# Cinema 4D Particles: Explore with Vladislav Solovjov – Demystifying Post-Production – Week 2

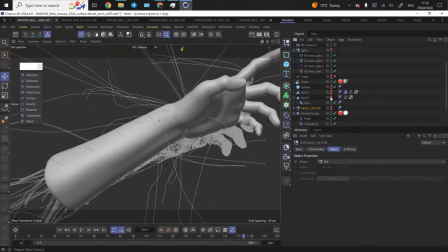[21:15]
Then I just converted these hands and made it editable, and then I had this object.
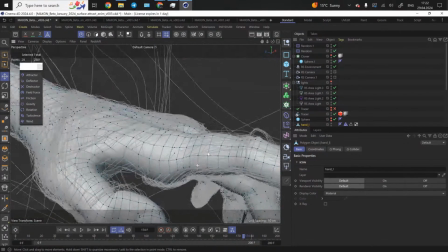[21:21]
So if I disable the camera and get closer to this mesh, you'll see that it is not very dense mesh, but that was
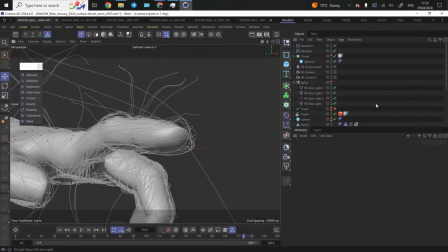[21:29]
absolutely fine and enough to apply the surface attractor modifier.
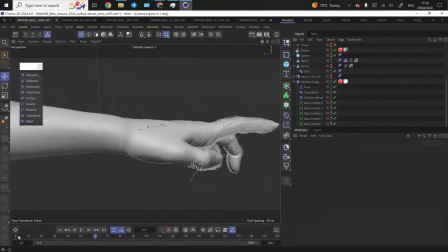[21:37]
And if we play the animation from the very beginning, yeah, you'll see how it looks.
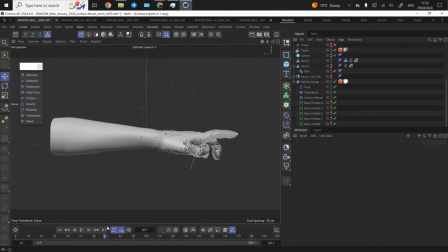[21:47]
It moves beautifully along the
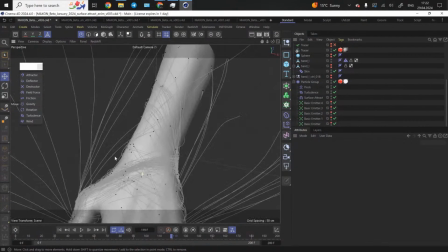[21:52]
arm and the wrist, just overlapping,
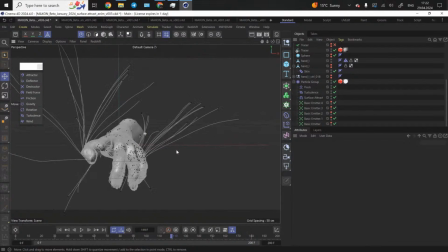[21:56]
intersecting in some areas, and other particles were just flying away because I increased the turbulence. So the speed and velocity with which the particles could escape the geometry were so intense.
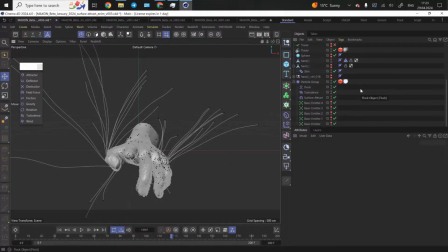[22:13]
So it allowed me to get a very nice pattern in movements.
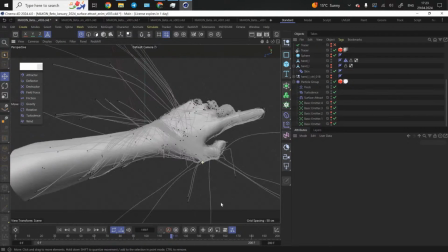[22:20]
So not all the particles were attached to the arm and the hand.
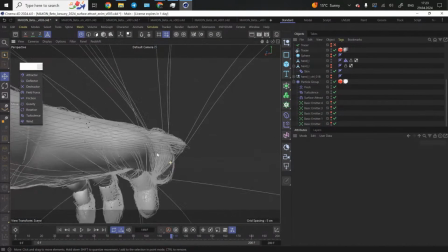[22:24]
Some of those just tried to escape the geometry. And I kind of like this effect.
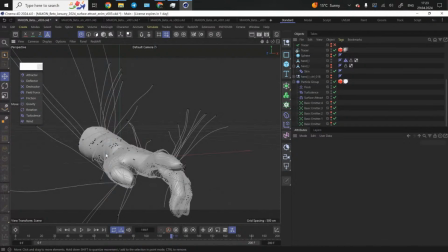[22:29]
It just happens, I know, all of a sudden, and I somehow appreciated this effect because it brought more variation in the end look of this composition.
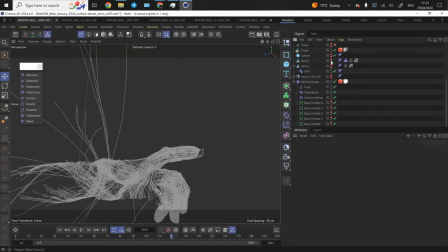[22:41]
And how I achieve that, so I think now I can just hide the hands geometry,
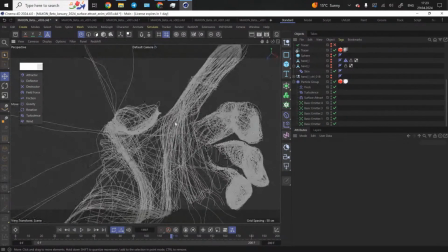[22:49]
and I'll just activate this. As you can see, I have very small, like little particle emitters here,
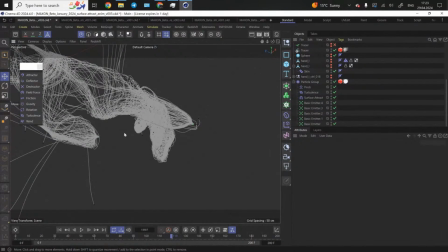[22:56]
and they were attached to the tips of the fingers.
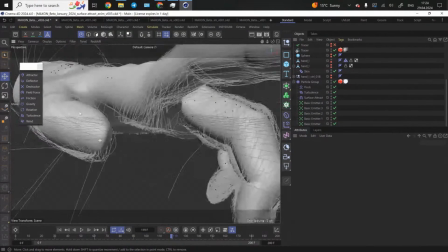[23:03]
And this is how it looks. So I had one emitter connected to the
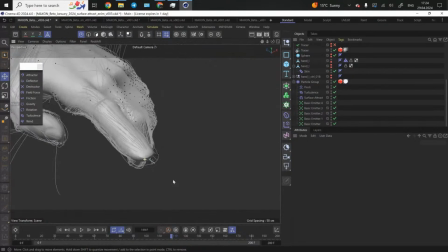[23:09]
big finger, to the thumb, to the ear, to the index finger, middle, etc.
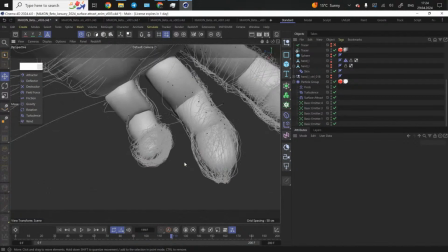[23:17]
So we had, I think, like 5 emitters. And if we check here, the start frame differed.
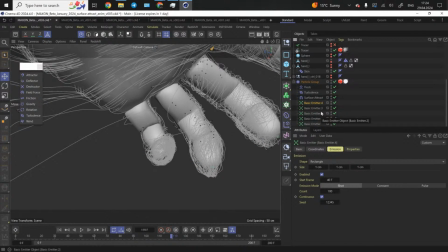[23:25]
So we have like different start frame, because I didn't want all the particles shoot at once, all at once.
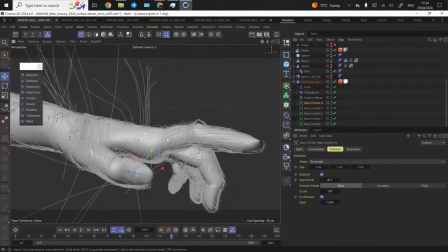[23:32]
It would look that intriguing. Then to start the animation from the index finger,
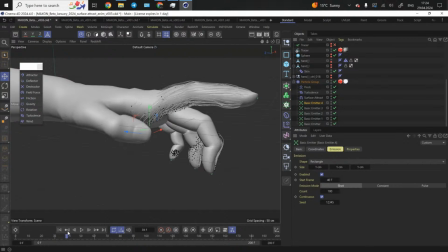[23:41]
and then we have the middle finger, and then we get to the thumb,
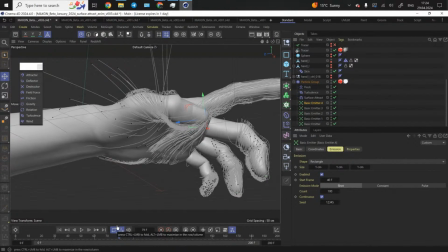[23:49]
and we have a little storytelling here, narrative, if we can call it like that.
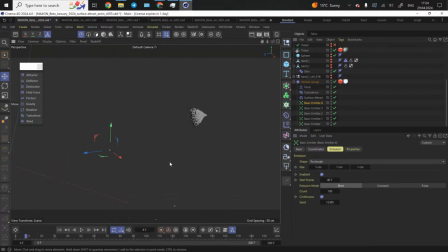[23:58]
So the index finger starts here, and to be fair,
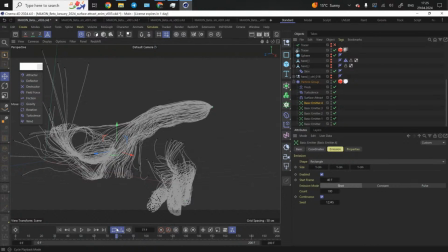[24:05]
I think I also was inspired by Michelangelo. That's why we have this like this position in hands, like touch of the god,
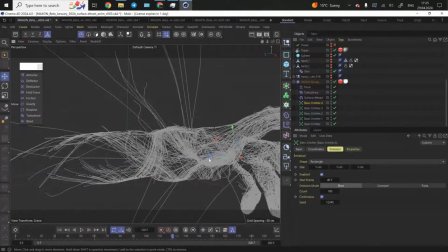[24:16]
like this.
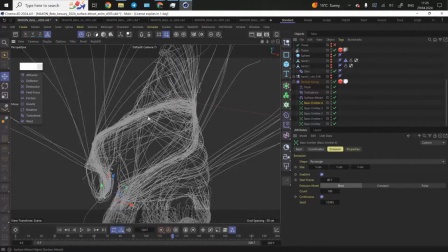[24:19]
And the most beautiful part of this simulation is that how the particles try to
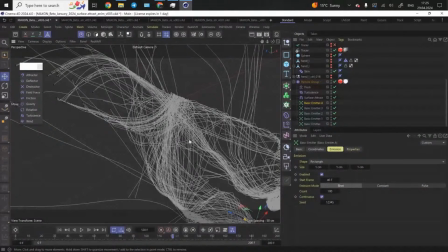[24:27]
like make like little groups and follow in the flock. That's why I decided to use the flock modifier here as well, because it somehow groups the particles instead of just having the random
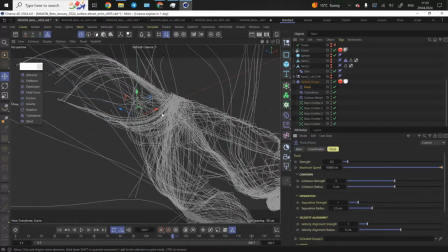[24:44]
simulation, just having particles dispersed across the geometry. We have like little tendrils of particles moving along the way.
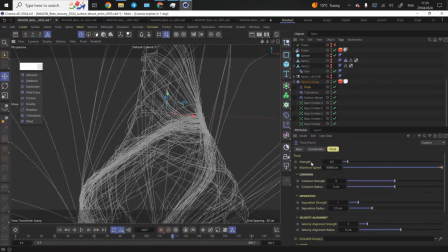[24:56]
So in this simulation, I had these settings where the strength was not 1 but 0.5. Cohesion strength, I think I slightly increased it, and the radius.
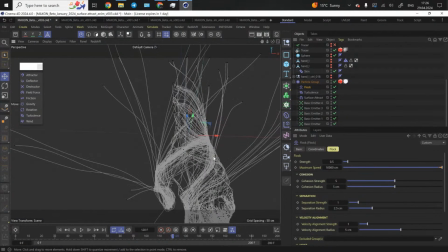[25:09]
So instead of having
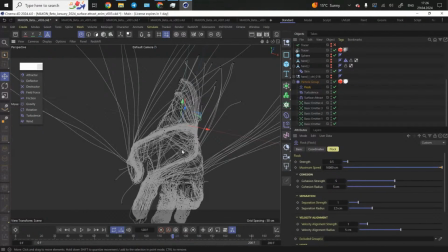[25:12]
many little groups of particles being connected to each other, I had fewer number of groups, but with larger radius.
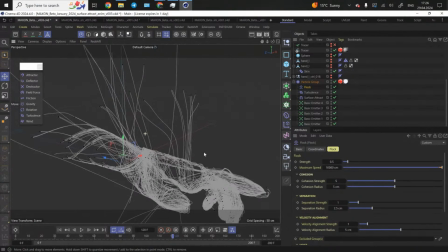[25:21]
and that helped me to achieve this look.